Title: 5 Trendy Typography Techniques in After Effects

Hey, what's going on, internet? This is Josh Noel from SonduckFilm. Welcome to our channel. If you're new here, be sure to hit that subscribe button.
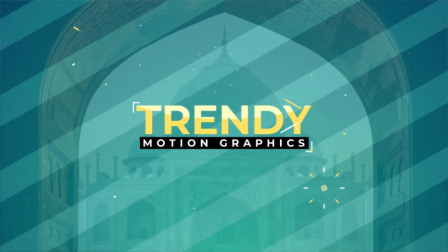(0:14)
So we have a really awesome video today because we're going to be talking about several amazing typography techniques to creating meaningful, trendy
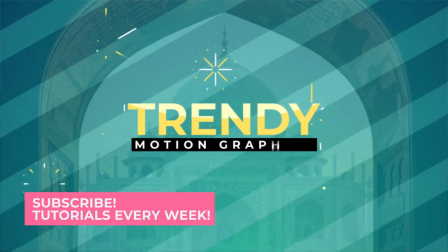(0:23)
typography scenes. So we'll be doing that right here inside of After Effects. So let's not waste any more time.
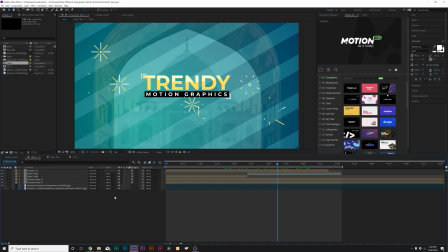(0:28)
Let's jump into our screen recording and let's get started. All right, we have After Effects ready to go. And here's our tutorial composition.
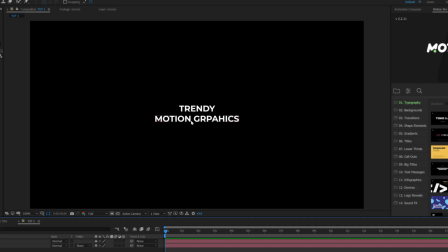(0:34)
All we have in here is our two titles. So in our first technique, we need to talk about the layout and the typography of the titles.
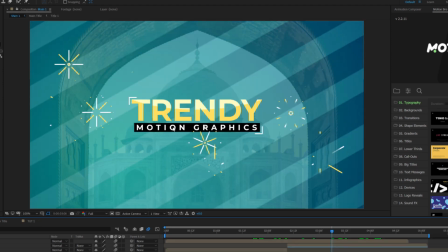(0:40)
So what I mean by this is that we need to be able to make the titles look good.
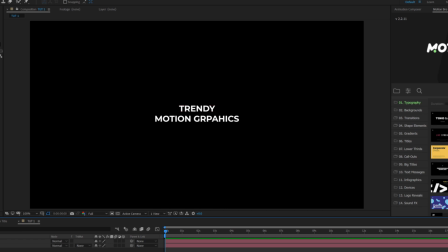(0:44)
There's so many different ways to do it. So I'm gonna explore just a few concepts within our first technique. So we have our two titles here and go ahead and type out your titles. And there's several different typefaces that we can use. So Beep As New is a good typeface.
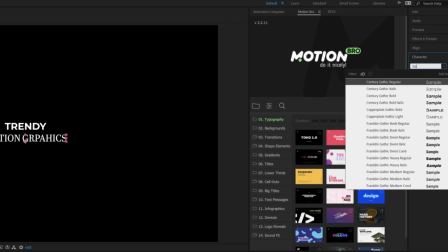(0:58)
Fyra Sans, I really like this one. Also Gotham. And the typeface I'm gonna use for this video, I'm not gonna pronounce correctly, but it's Mountstreet.
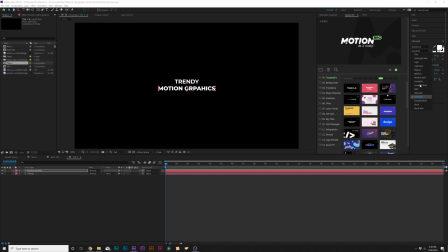(1:06)
And we'll be using Extra Bold at first, but you take a look at the different types of fonts in here so we're able to create some good contrast. So let's talk about laying this out. So when you have two titles to work with, when you're trying to put it together like this, we obviously want to try to create as much contrast between the two titles as possible, obviously to the point where it's still readable and it makes sense.
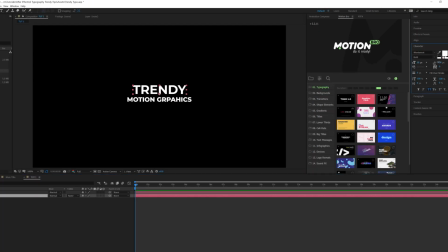(1:25)
So for our first title, which is the important word, we'll go ahead and just increase the size of our title. And with our second title here with motion graphics, as you can see, it's smaller. And there's automatically contrast here because of the size, but we can take this even further.
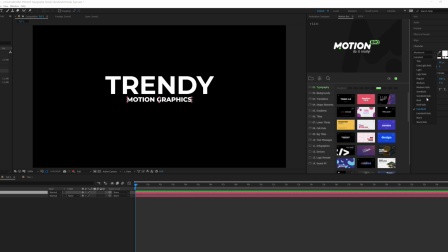(1:38)
So one thing that we can do here is come here to our font style, and we can actually bring it down to appear thinner. So we go to like semi bold or even regular. So it just depends on how thin we want this to be. And we'll go to semi bold. And clearly there's more contrast. But also what we can do here is be a little bit creative about it and think about the tracking.
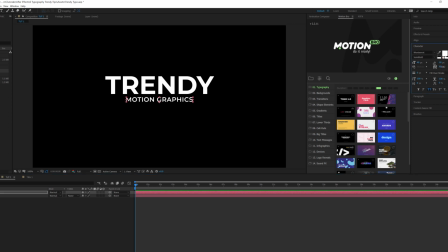(1:57)
So right here we have tracking, and we can increase this, just go across to the size of our title. And with both our titles here, we'll kind of just make sure that these are in the center. And for another concept, we need to be talking about the color palette.
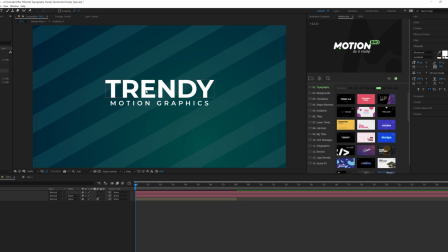(2:11)
So there's not enough contrast here. We have it all in like the thickness and the size of the titles, but we don't really have it in the color. Now, sometimes you're going to want to do this, sometimes you're not, depending on what you're doing. But I'm going to make our first title here the main title.
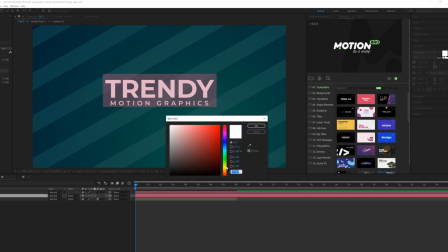(2:23)
I'm going to make this to a very nice selective, color. Maybe it's a logo color of the video, or it goes with the theme, but I'm going to just make this, a nice light yellow.
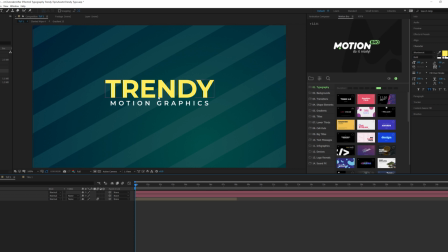(2:33)
And just always play around with these colors, and you'll see that you'll get some nice contrast between the main title and the second title. So that's really awesome. So those are things that you should think about when you're placing out your titles.
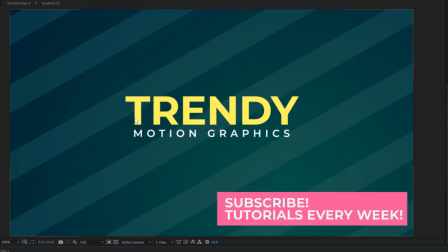(2:45)
And what I've seen through the years of doing this is that usually this is the big majority of the work, making sure the placement and the contrast, everything looks nice.
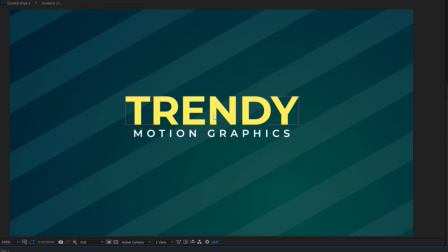(2:53)
This is really what's going to help you increase your portfolio and produce better work, is the design.
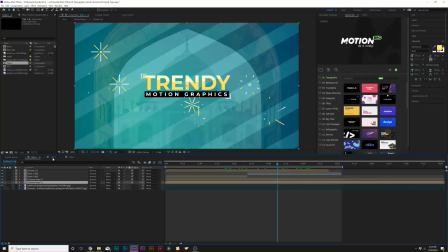(2:58)
So make sure you spend some time on laying things out and make them look good. All right, so for our second technique, I want to take a look at adding extra graphics to this.
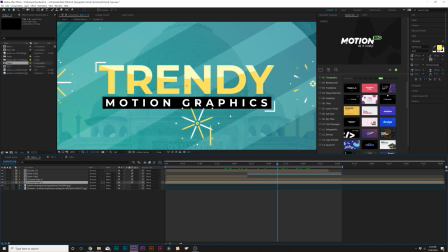(3:06)
So we have this background here and some extra lines here just to bring more focus and design to our title, because why not?
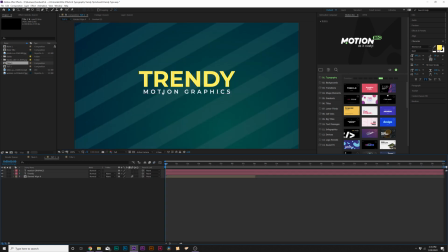(3:12)
We're here in After Effects. So there's a lot that you can do, but one thing I want to do is make sure that the subtitle is pulled out from the background as much as possible, since it is a lot smaller than our main title.
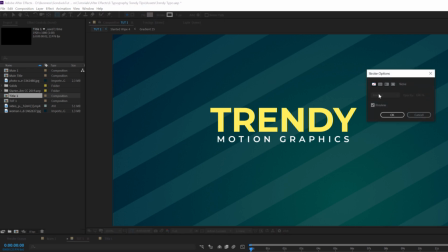(3:21)
So I'll grab the rectangle tool here at the top. I'll turn off the stroke if that's enabled, and I'll click on the word fill, make sure that's set to solid color, and click OK. And I'll set that color to black because, our title is white, so we'll just use the opposite color.
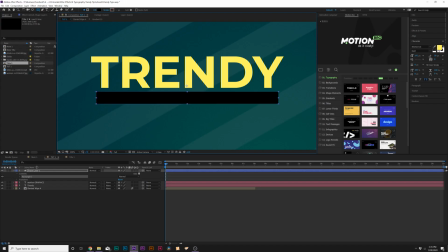(3:33)
And I'm just going to draw out this box around our title like this, bring the shape layer obviously underneath our title. Awesome. Then I will grab our subtitle and our shape layer, go to the align tab, and make sure that this is centered up.
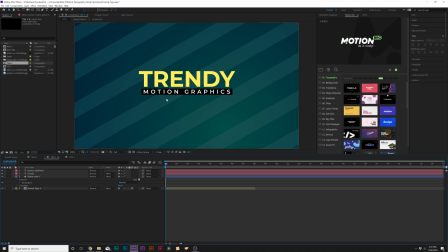(3:47)
So now we have this box that easily pulls out our title, so that's great. So this theoretically could be enough. This looks great, but I want to add just a little bit more for those of you that want more detail.
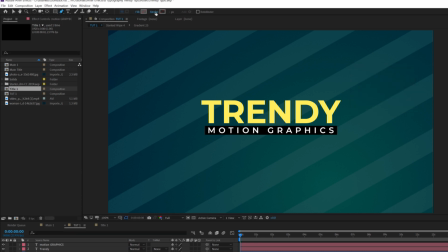(3:57)
So I'll come here and grab the pen tool, and I will set this to none, click OK. And we'll set this a solid color, click OK for the stroke, and we'll zoom in here.
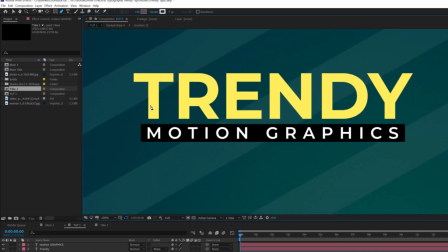(4:06)
So kind of since we have like this nice perfectly boxed, alignment going on here, I'm gonna kind of just sell the box look a little bit more.
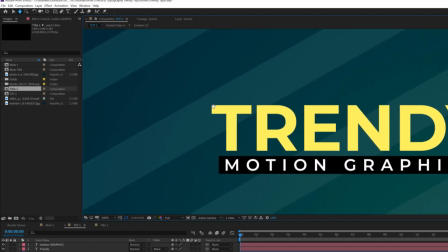(4:13)
So instead of just creating like a rectangle stroke box around the title, I'm gonna do something just a little bit more simple.